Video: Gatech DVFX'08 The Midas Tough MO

I'm a member of Team 4, the Juggernauts, and my part of this project was primarily doing the rotoscoping of the drive-up sequence. I also did some of the prototyping for the hologram projection.
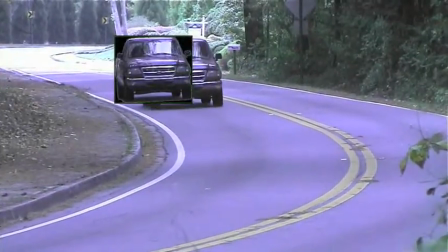(4:23)
The drive-up scene needed to look dark and gloomy, so we added exhaust and smog to the scene.
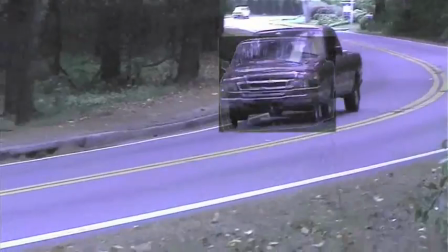(4:29)
To do this, I had to rotoscope out the entire truck so that we could add the exhaust behind it.
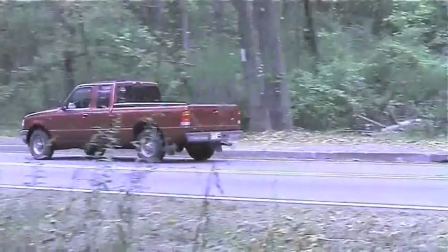(4:35)
After the truck was rotoscoped, we added an animation of exhaust particles.
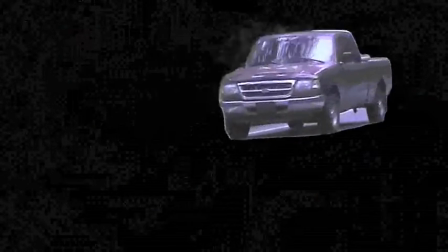(4:40)
We then added several layers of dynamic color grading to create the illusion of smog. In the computer lab scene, we tried 2 different methods of projection.
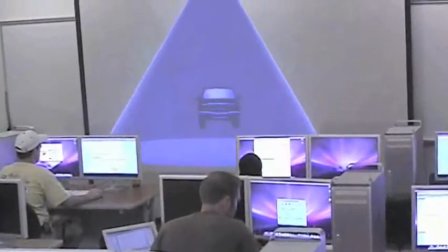(4:49)
I did the first prototype, which used an ocean material to create the feel of an unstable image being projected from the ceiling. I was also responsible for the making of video, which you are watching now. We recorded everyone's voice via the HD camera and digitized it.
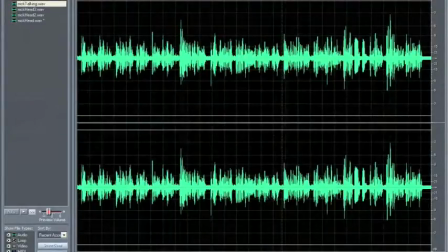(5:06)
I then had to filter out segments of and remove the background noise.
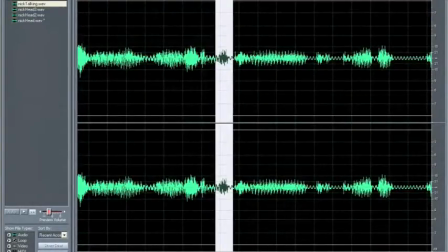(5:13)
I then had to gather enough content from each of the group members to match their speech to videos and animations.